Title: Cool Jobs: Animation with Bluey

I have the coolest job in the world because as animators we get to bring things to life in a way that means so much to so many people. Like Bluey and her family.
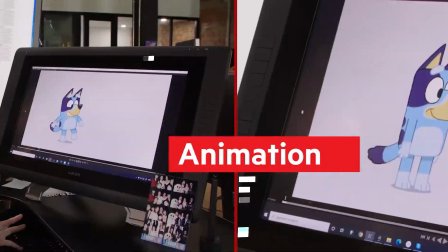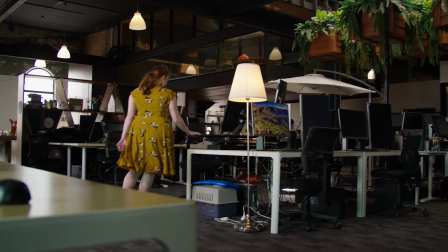Hi, I'm Beth Djerak, I'm a lead animator at Ludo Studio where we bring Bluey to life.
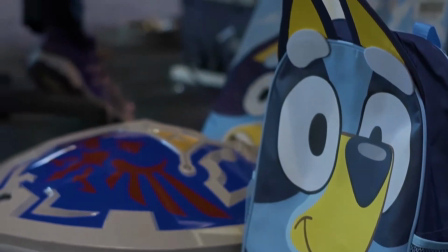Having a good understanding of the basics of physics is really helpful to me as an animator to bring things realistically to life. The thing about this job that I love is that we get to be a part of the magic that makes something come to life.
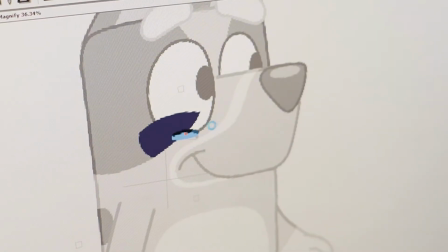You know we get to start with absolutely nothing and then create piece by piece something that never existed before and now you have this living and breathing character.
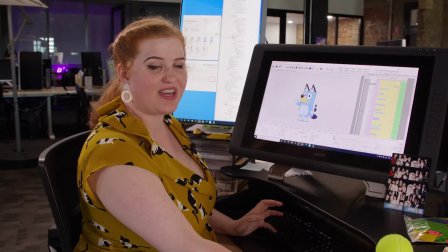So you might wonder how we create the movement in Bluey. We use cutout animation so I have a pre-built rig that I can drag around as I need to to create my poses.
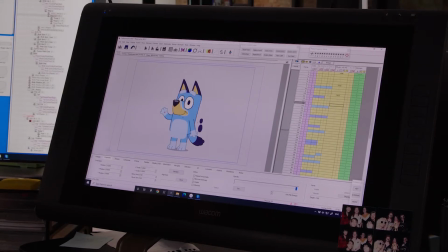So if I want Bluey to give us little wave, I'm going to pull her arm up, go to a new frame,
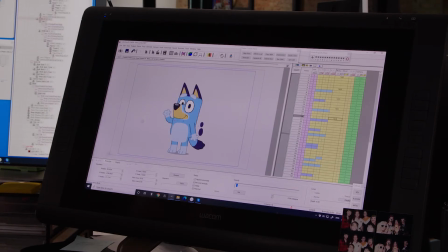pull her arm down and I just keep doing that until I have a nice finished animation. Obviously there's a lot more steps to get it to feel nice and smooth but here we have a little wave. Working as an animator it is our job to help create a world using acting and storytelling and real world environments to help create
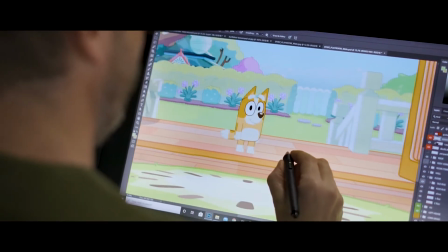a scenario that feels real and authentic and to do that we use physics to
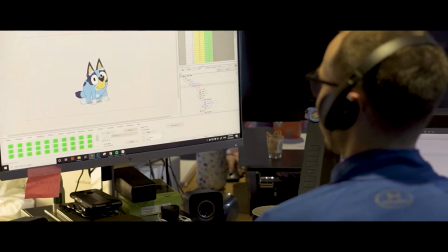help really ground our story and make it feel correct people might not realize this but animation is actually based around 12 really simple key points they're known as the 12
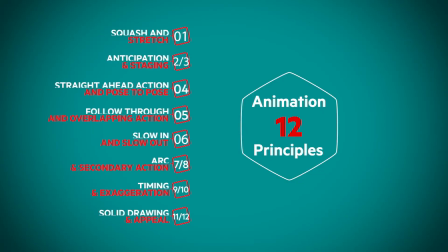principles of animation we use those to help base our animations in the science of movement and gravity and physics let's take a look at the science
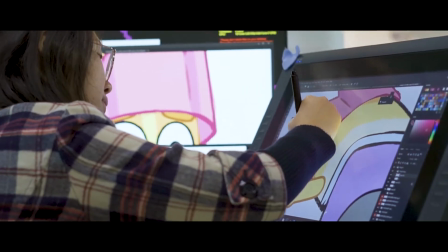behind some of these principles in practice here
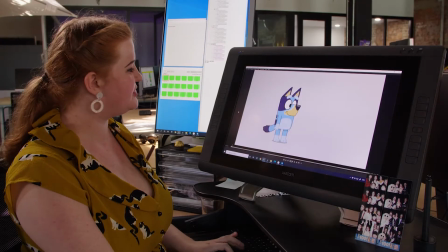we have bluey she's going to do a jump for us.
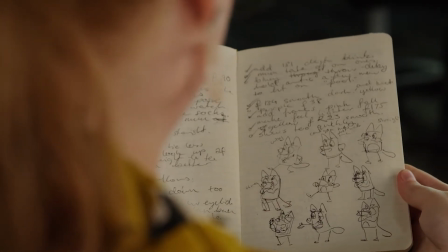Now this might seem like a simple action but there's actually a lot of things going on to get to this point but that's okay we can break it down all we have to do is head back to the fundamentals.
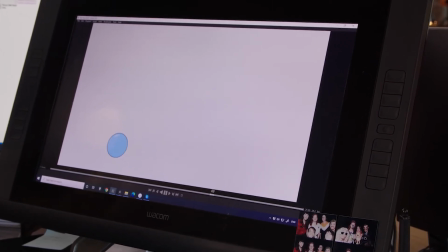Here we have an animated ball. This is one of the very first exercises that animators will do when they're just starting to learn how to handle
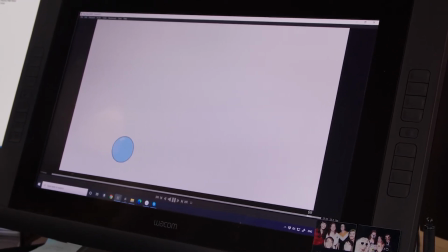weight and timing and how to create something that feels like it has a presence in a scene.
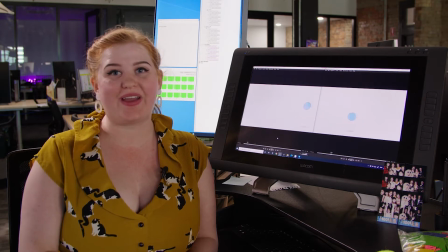Using animation we can create the illusion of weight on mass using different visual cues.
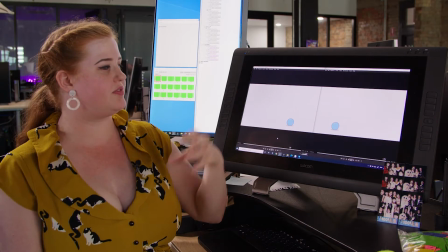So what we've got here, our first bounce has got a lot of different heights and it hangs in the air a little bit before it comes back down.
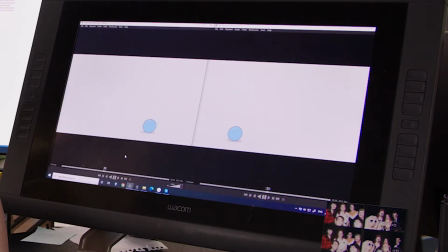To give our second ball the illusion of a heavier mass, I have it stopped sooner so it feels a little bit heavier and it stretches less so it feels a bit more solid than our first ball.
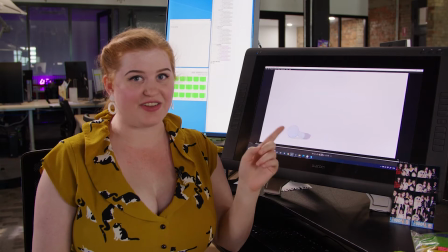Here we have our secondary object, the tail, following our main object, the ball.
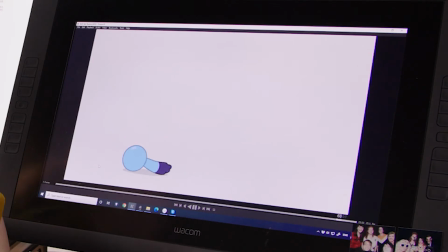This is how we can get some nice energy and nice movement into our animations. I'll show you this in more detail now.
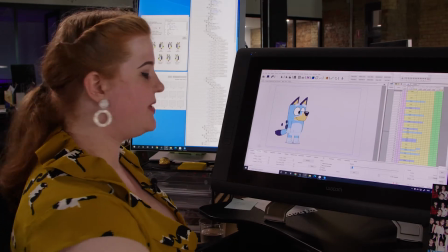So here we are in cell action. This is the program that we animate Bluey in. We've got all of the key things that we had in our bounce.
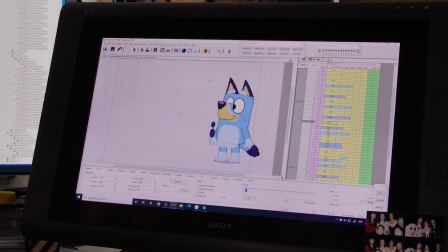So this idea of inertia or momentum is seen in the tail where it has to follow through the energy and the energy has to play out to the end of its movement.
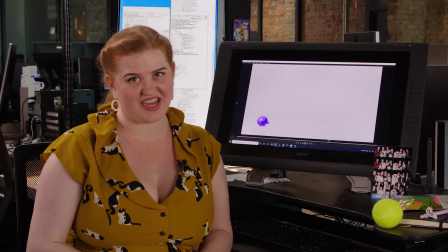This is one of seven balloons that I got to animate in our episode Mum School.
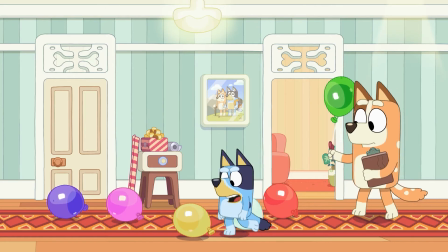It's a really great example of how we can take that really simple idea of the bouncing ball and put it into context in an episode.
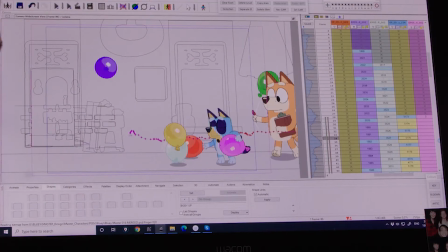So in this scene I had to think about not only how one balloon floats and feels as it moves but how seven of them move when they're being touched by a character,
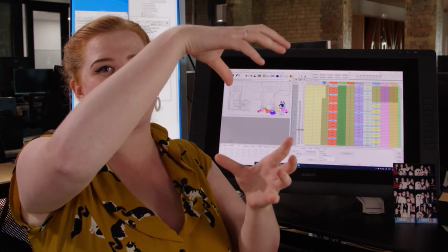how they might bounce off each other, then they hang in the air, do they swing, are they heavier in a different point? All of those things I had to think about while doing this one simple scene.